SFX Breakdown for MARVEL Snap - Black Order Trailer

So that roar includes a bunch of different layers, including an oven door opening. I'll do a full breakdown later, but first I want to show you a few other cool things I got to do in this Marvel Snap trailer.
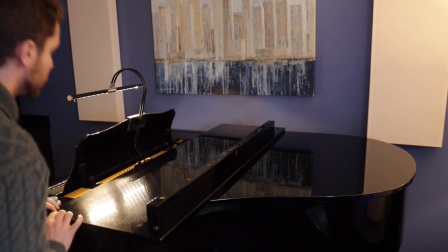So there's this extended technique on piano that I've always wanted to use in a horror context,
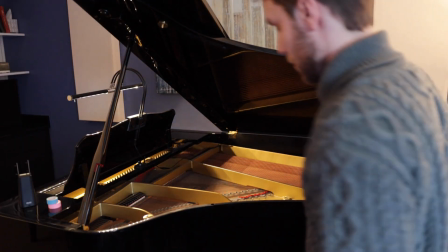which is harmonics, just like you would do on a guitar or a string instrument.
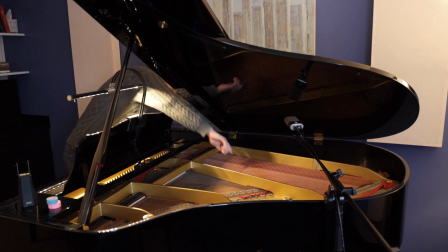What's really fun though is if rather than touching the string at a simple node like the one half point or two thirds or something like that. You touch it sort of in between these and you bring out a whole bunch of weird overtones.
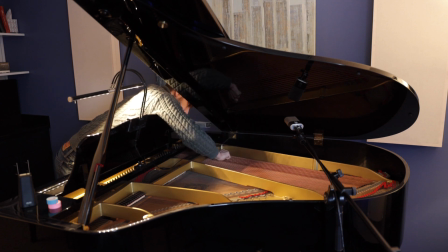It really emphasizes the bell-like quality of the piano in a creepy otherworldly way. And I felt like it was perfect for this trailer. So every time it cuts to Thanos, I used that sound. I love doing research on each of the characters that are shown in these trailers. And so this one here is super giant. Her staff has like poison powers and I wanted to capture this feeling of poisonous so rather than using a typical swooshing sound for its movement I used a metal scraping sound and then for the impact I did want the feeling of just metal hitting the ground so I found this little hammer sample to really reinforce it and make it huge I added the sound of an artillery shell
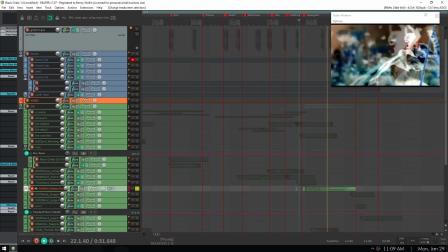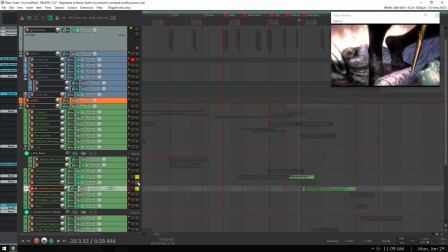and then all three together.
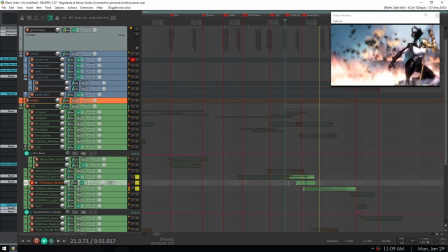All right now let's look at Cole's roar. So this was really a challenge. I had to break it down into several subgroups of sound.
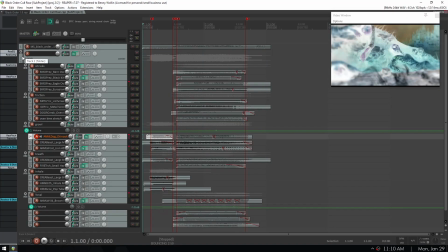Let's look at those in more detail. The layers I have are shrieks, friction,
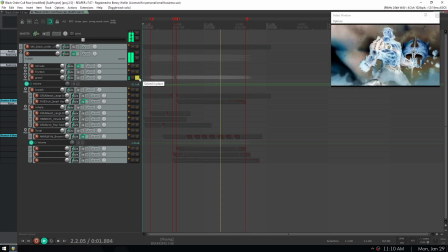growl, breath, and
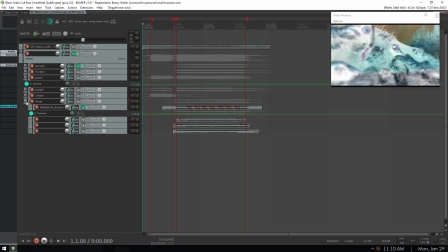extra layer for the inhale. and a tonal layer which consists solely of brown bear samples. All right now let's look at each one of those in detail. So the Shrieks Barn Owl,
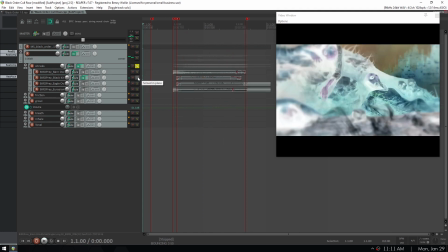Black Kite, and you can see some of these I either trimmed or sometimes I've trimmed out the middle.
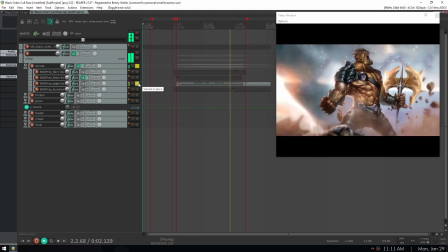An eagle owl. I love that. There's so much character.
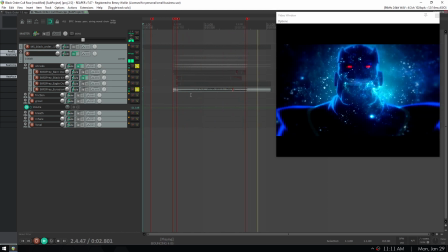And a Eurasian griffin. Which has so, it sounds so rough, like it just makes me feel like I need to cough.
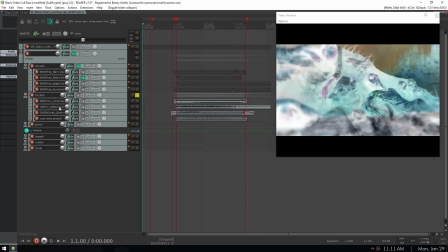In the friction category, I think these are almost all metal. Yeah, so we have a pan lid screeching.
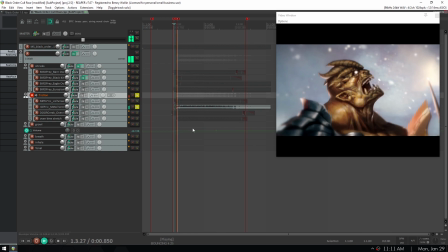Here's metal scraping on dry ice. Very uncomfortable.
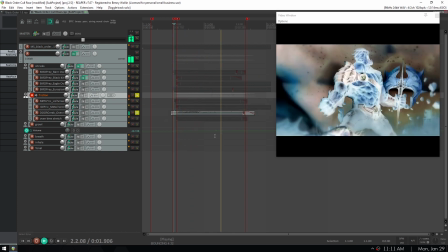Here's the oven door creaking. I love this sound. And a time-stretched version of that.
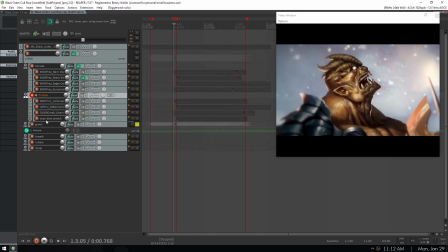The growl layers. I have a Chinook.
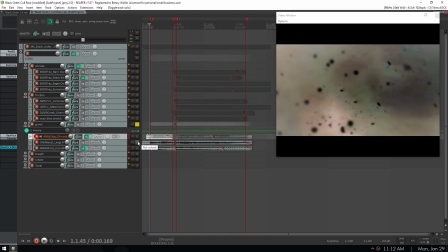This is a large beast from my sample collection. And a lion. That's especially for that attack on the second half of the roar. the breath layers
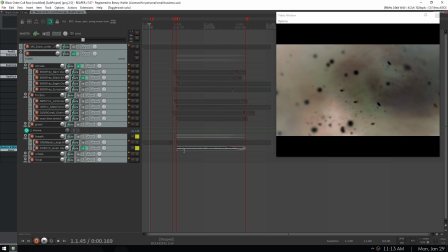I think the fun one here is the small propane torch and
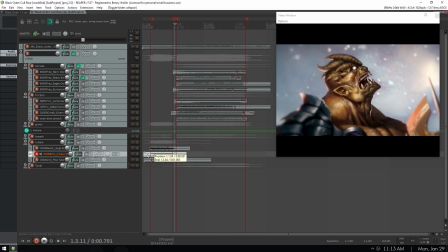for the inhale I actually used a human inhale here the
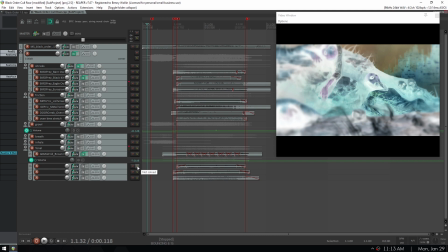tonal layers so a brown bear sound worked well the problem is that brown bears at least the recordings I had were short sort of grunty yells so you can see here I actually had to layer together seven or eight different yells and I took different ones because I I didn't want the effect of looping,
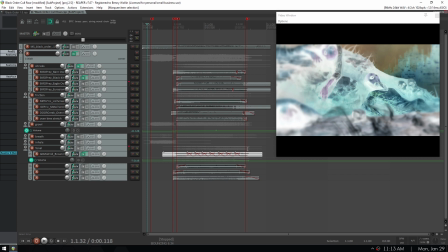but I did want it to be fairly static, so by taking all of these and overlapping them, let me play just that by itself.